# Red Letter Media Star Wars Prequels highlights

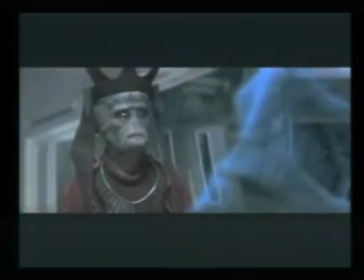(0:00)
Nothing in The Phantom Menace makes any sense at all. It comes off like a script written by an 8-year-old.
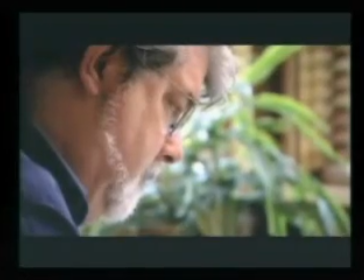(0:06)
It's like George Lucas finished the script in one draft, like he turned it in and they decided to go with it without anyone saying that it made no sense at all or was a stupid,
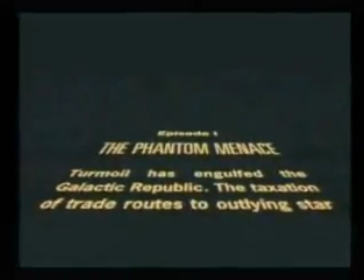(0:16)
incoherent mess. From the very start of this movie, I could tell something was really wrong just by the way it started.
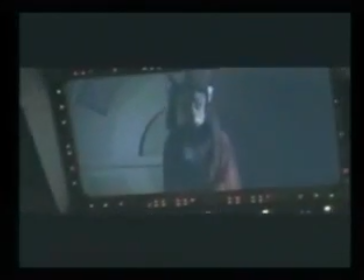(0:24)
It opens with some boring pilot asking for permission to land on a ship that looks like a half-eaten doughnut with a doughnut hole in the middle?
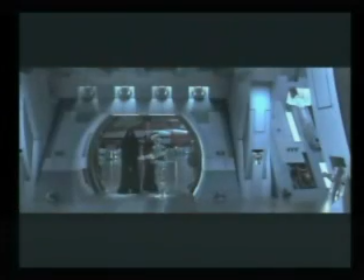(0:32)
What the fuck is that? Then two cloaked figures walk into a room in a completely flat angle.
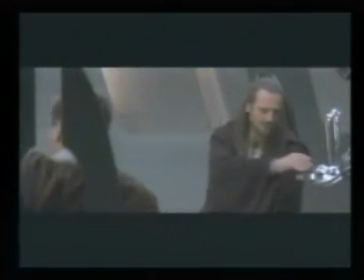(0:37)
They sit down in a conference room, drink tea, and wait to talk about a trade dispute with something that looks like my ex-wife.
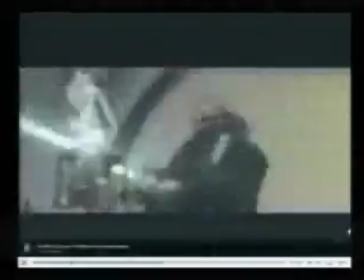(0:45)
While they eventually do get to the ball-numbing, mindless action that the fanboys crave,
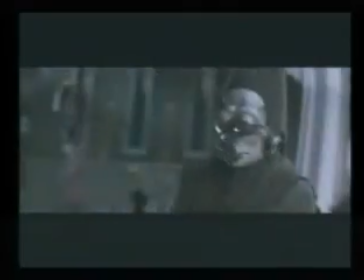(0:53)
I found myself utterly bored already. Compare this fecal matter to the opening of the original Star Wars.
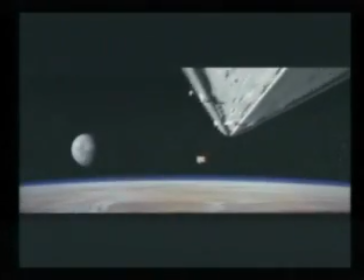You see, a guy named William Shakespeare once said, Brevity is the soul of wit.
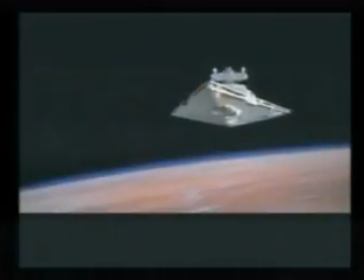(1:11)
This just means don't waste my time. You keep it nice and simple. I said stop wasting my time.
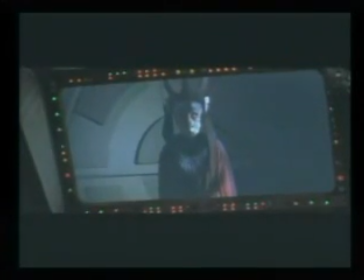(1:20)
Stop it! Without saying one word of awkward, boring political dialogue that goes on for ten minutes, We know everything we need to know just by the visuals.
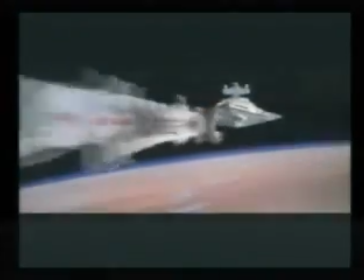(1:30)
Rebels, Empire. We get a sense of how small and ill-equipped the rebels are and how large and powerful the empire is.
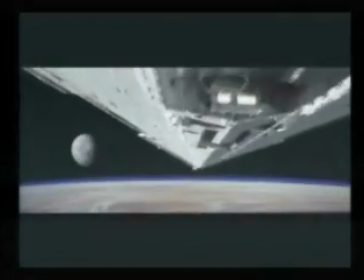(1:37)
The low angle implies dominance. And the length of the Star Destroyer implies the long reach of the empire.
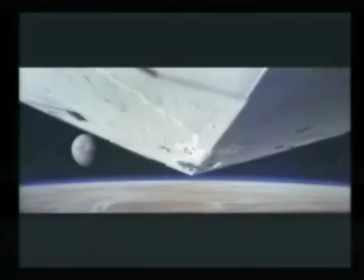(1:44)
This shot says everything we need to know without saying one word.
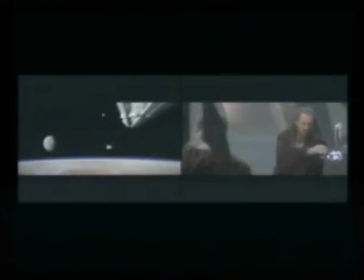(1:48)
So this comparison of openings is a small example of the overall styles of both films.
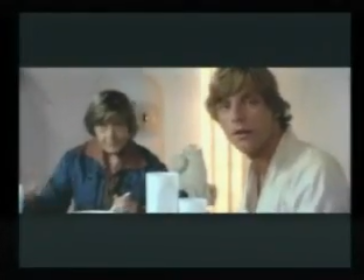(1:53)
The original trilogy was a modern-day homage to the classic adventure serials of the past,
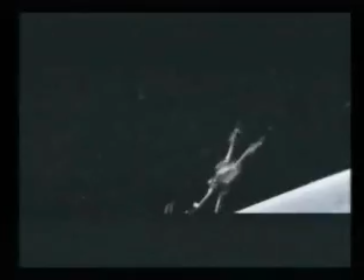(1:59)
the kind I used to watch when I was in my 40s, Good vs. Evil, the classic hero on a journey,
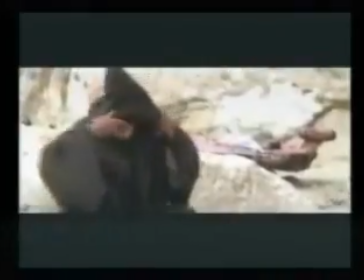(2:06)
the adventurous rogue, a damsel in distress, the wise old sage, gay robots, and an epic quest of discovery.
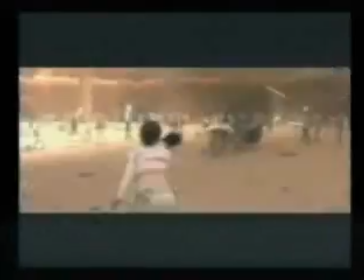(2:15)
The new movies are about shoving as much crap into each shot as possible.
See, it's so dense. Every single image has so many things going on.
You see, we need a deeper meaning to things. Without it, none of it really matters, does it?
Special effects are just a tool, a means of telling a story.
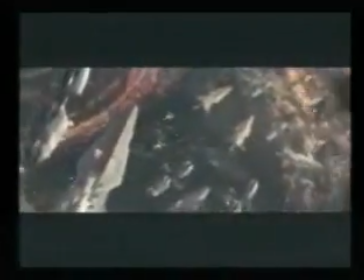(2:35) People have a tendency to confuse them as an end to themselves. A special effect without a story is a pretty boring thing.
You said it, brother. Wait, you said that?
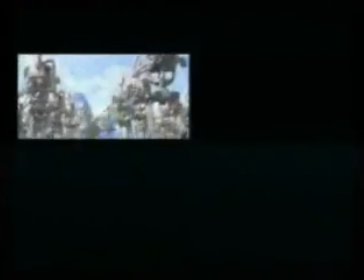(2:45)
Finally, we get to the Phantom Menace. Gungans fight the droid army, Queen Amadamun storms the palace to get the Viceroy,
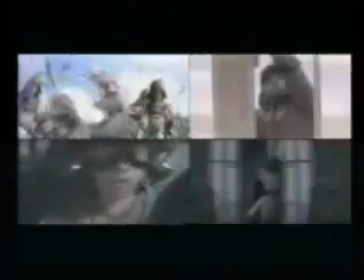(2:54)
Anakin and Naboo pilots attack the droid control ship, and Jedi's lightsaber fight in the Thede Power Room.
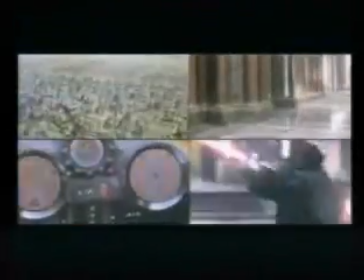(3:00) Signing off for.
This was one of the major mistakes made in Episode 1.
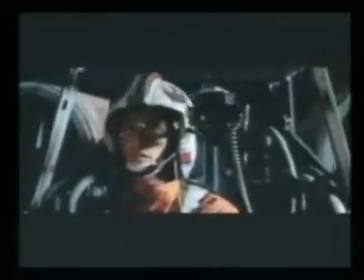(3:05)
Ironically, the simplest endings of the first two movies, with the least locations and events,
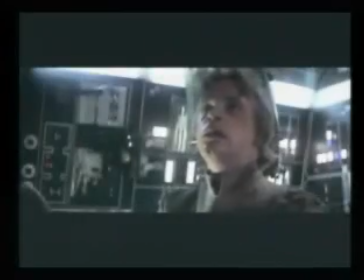(3:10)
are vastly more interesting because the plot is built up to them and we can focus on the one thing.
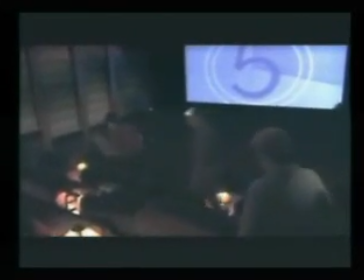(3:15)
After the rough cut screening of the movie for the first time, everyone in attendance looks just as baffled at the clusterfuck as we were.
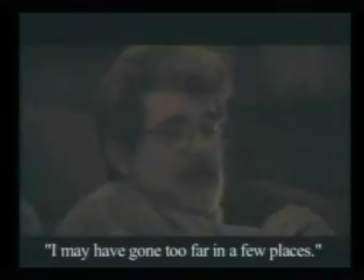(3:22)
George admits to throwing too much out there.
I may have gone too far in a few places.
Um, yeah.
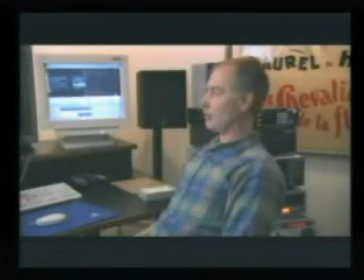(3:28)
The editor then attempts to explain pacing and why four scenes with totally different emotional tones don't work well together.
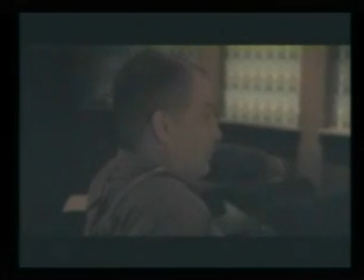(3:35) In a space of about 90 seconds, you go from lamenting the death of a hero to escape,
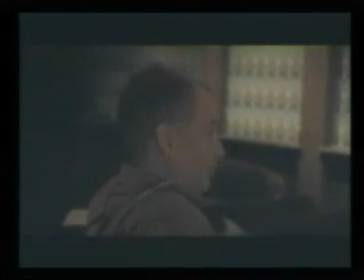(3:43) to slightly comedic with Jar Jar, you know, to Anakin returning.
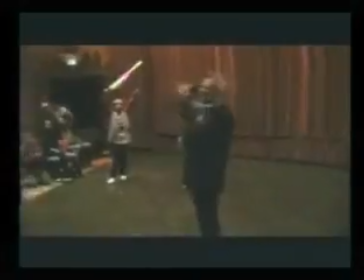(3:48)
But he kind of realizes he's wasting his time, so he stops. Never again will anything be more wildly anticipated or a bigger disappointment.
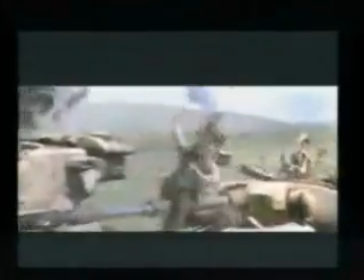(3:57)
So who dropped the ball?
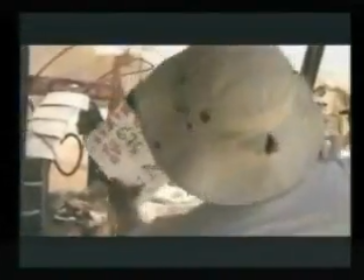(3:59)
Well, I guess you could say it was everyone involved in the production, mainly the producers and those higher up on the food chain. Sure, it's easy to blame George for the script and doing everything wrong.
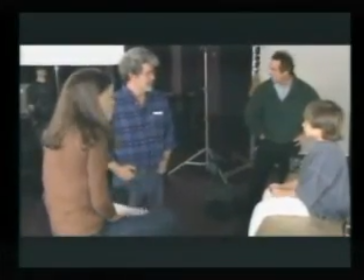(4:12)
But those people who didn't challenge Lucas on some of the questionable ideas, they also carry some blame.
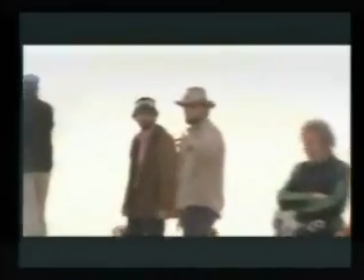(4:19)
To quote Gary Kurtz,
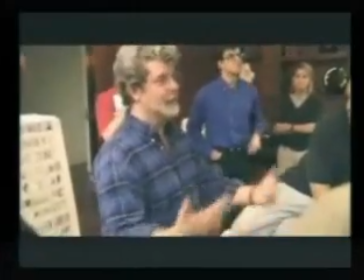(4:24)
you can really see this in the behind-the-scenes videos. People look scared around George.
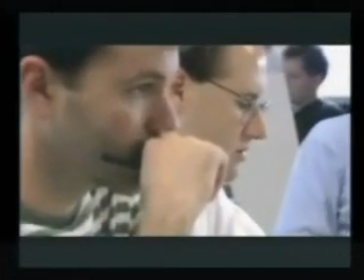(4:31)
They laugh at his bad jokes.
You're listening to the music.
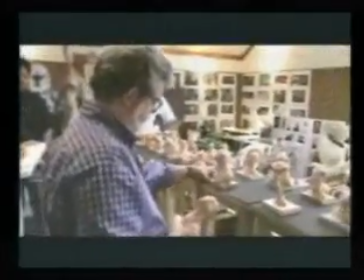(4:39)
When he comes into a room, there's like silence and fear and terror.
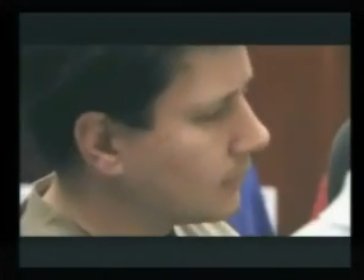(4:44)
Every so often you'll catch some looks of confusion and mistrust. You gotta wonder what some of these people were thinking.
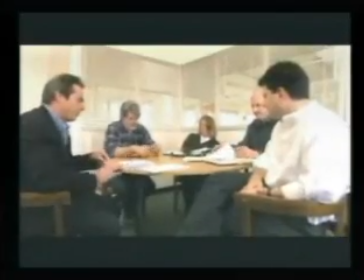(4:52)
Now again, I must stress, I wasn't there and I can't pretend to know all the goings-on behind the scenes,
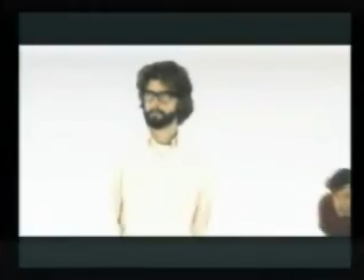(4:58)
but it all seems pretty obvious if you think about it. Lucas has always been a rogue filmmaker who hated the studio system.
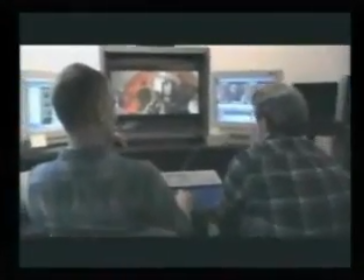(5:05)
He always seemed to want total control on his projects, which I can understand.
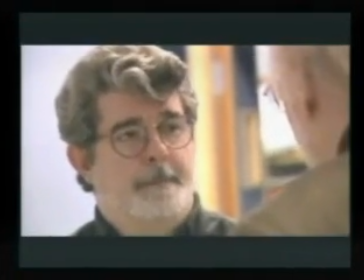(5:10)
And while a director should have control on the project, filmmaking should also be a collaborative process. A second screenwriter can help focus the story and the dialogue. Actors are creative people too.
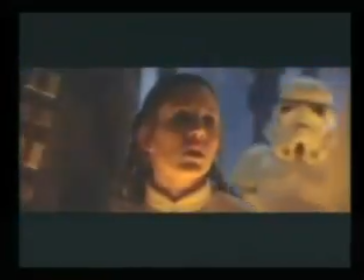(5:24)
They can provide valuable insight on the characters and a lot of really good ideas.
I love you. I know.
And a good executive producer can be the voice of reason when things start to get out of hand.
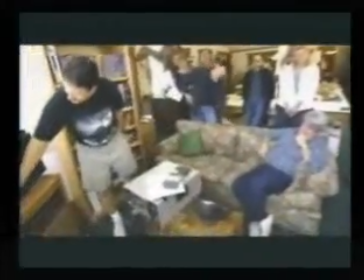(5:37)
I think all this can be summed up with the expression, art from adversity.
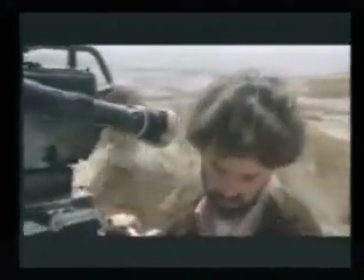(5:42)
The original Star Wars was plagued with problems.
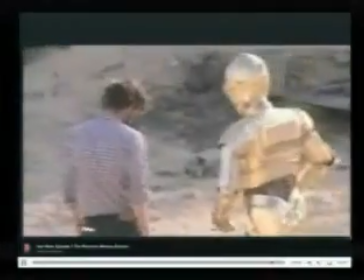(5:46)
Nothing worked right, things were rushed, I guess, but it ended up being a great movie.
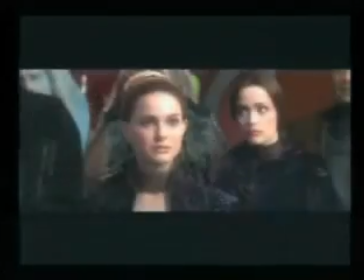(5:52)
Now you can see why people hate these fucking movies. Because the people in them act like weird space aliens and not people.
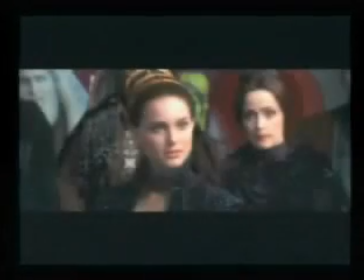(6:00)
Now technically they are weird space aliens. But we can't relate to their fucking weird, sterile, sexless universe.
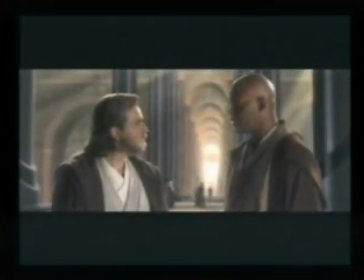(6:08)
They seem as cold and lifeless and boring as the computer-generated world they're projected against.
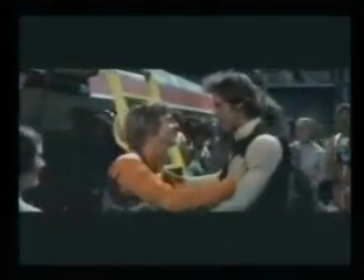(6:14)
Simple, real, genuine moments like this have been replaced by this.
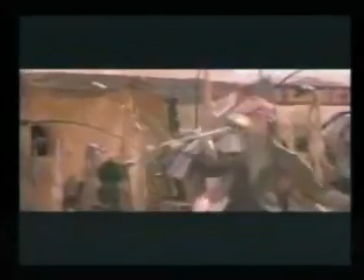(6:23)
Much like how Jar Jar was there to appeal to the really little kids,
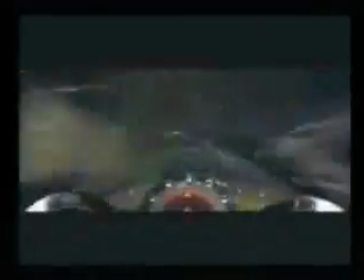(6:28)
Anakin was there to appeal to younger, toy-playing aged boys.
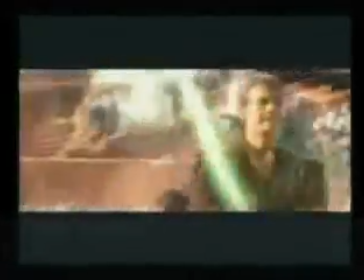(6:33)
The Jedi action stuff was to appeal to the teenage to middle-aged fanboys.
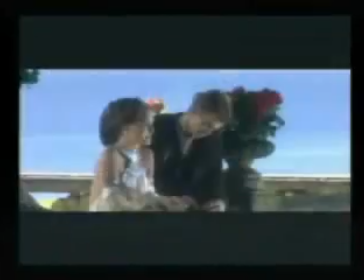(6:38)
And lastly, why do you think Amidala changed her outfit so many times and wore such elaborate costumes?
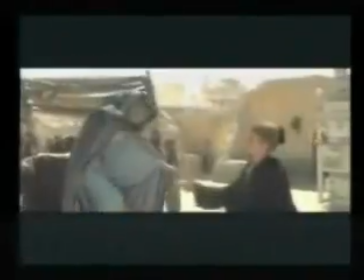(6:45)
Well, that was an attempt to give little girls and women something of interest to look at.
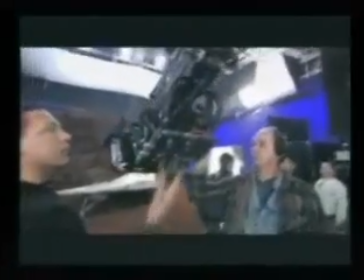(6:49)
The main point I'm trying to make is you can make a film that appeals to all audiences,
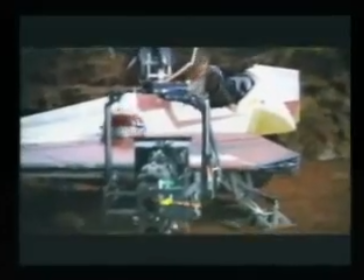(6:54)
But you gotta keep all the elements pretty subdued in order to make it work.
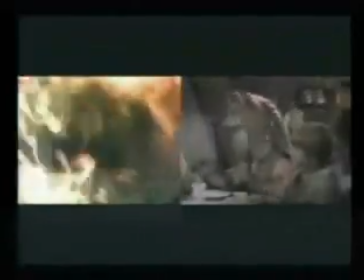(6:59)
When you include the extreme ends of the spectrum that movies could go to in order to sell your movie to everyone possible,
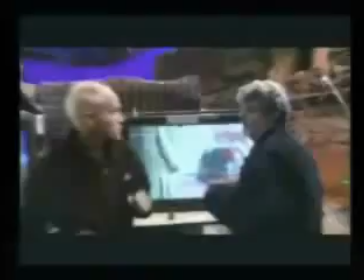(7:08)
from like baby stuff to extreme hardcore violence, it becomes a big fucking disaster.
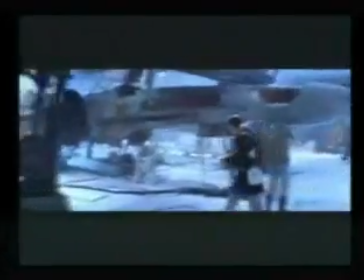(7:15)
If you compare Empire with clones in this way, you can see a vast difference from the realism of actual locations and sets,
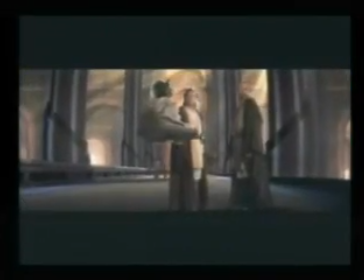(7:22)
to the phony, plastic, cartoony, unrealistic environments.
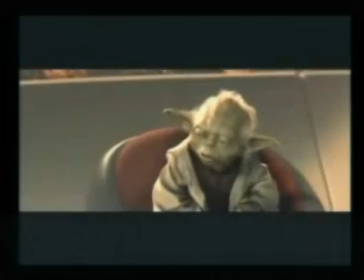(7:27)
From a real Yoda who was there to teach us things about the Force to a fake-looking computer Yoda who was there to do video game shit and,
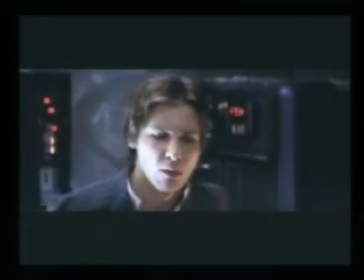(7:35)
most importantly, a love story that felt like real people that we grew to care about,
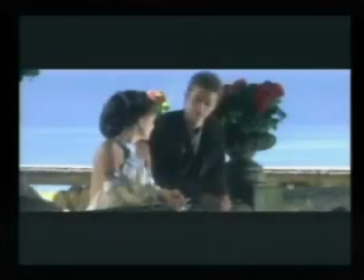(7:40)
struggling in a tough situation, but rather characters we are told we should like,
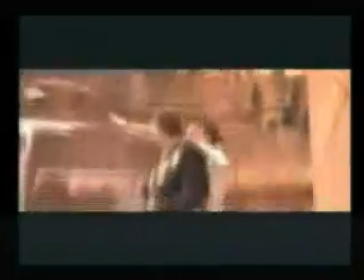(7:46)
with no more depth than a cardboard cutout projected against a fake background.
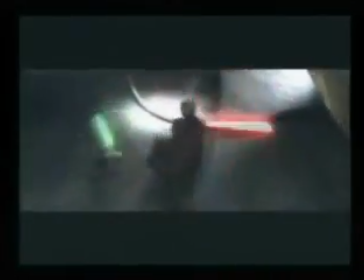(7:51) For my ally is the force. And the power for all it is.
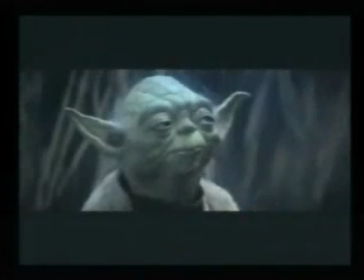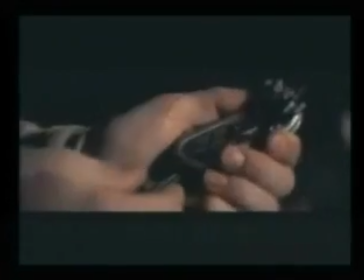(8:03) I need a midichlorian count. Makes it grow.
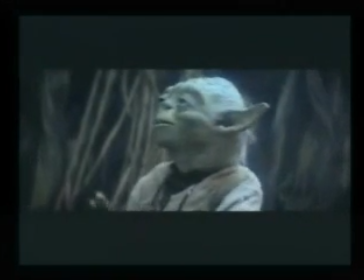(8:08) The readings off the chart. Its energy surrounds us. Over 20,000.
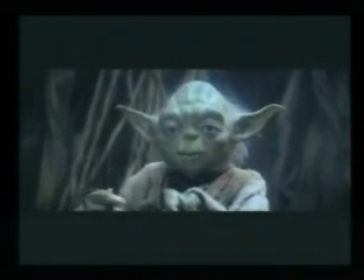(8:15) And binds us.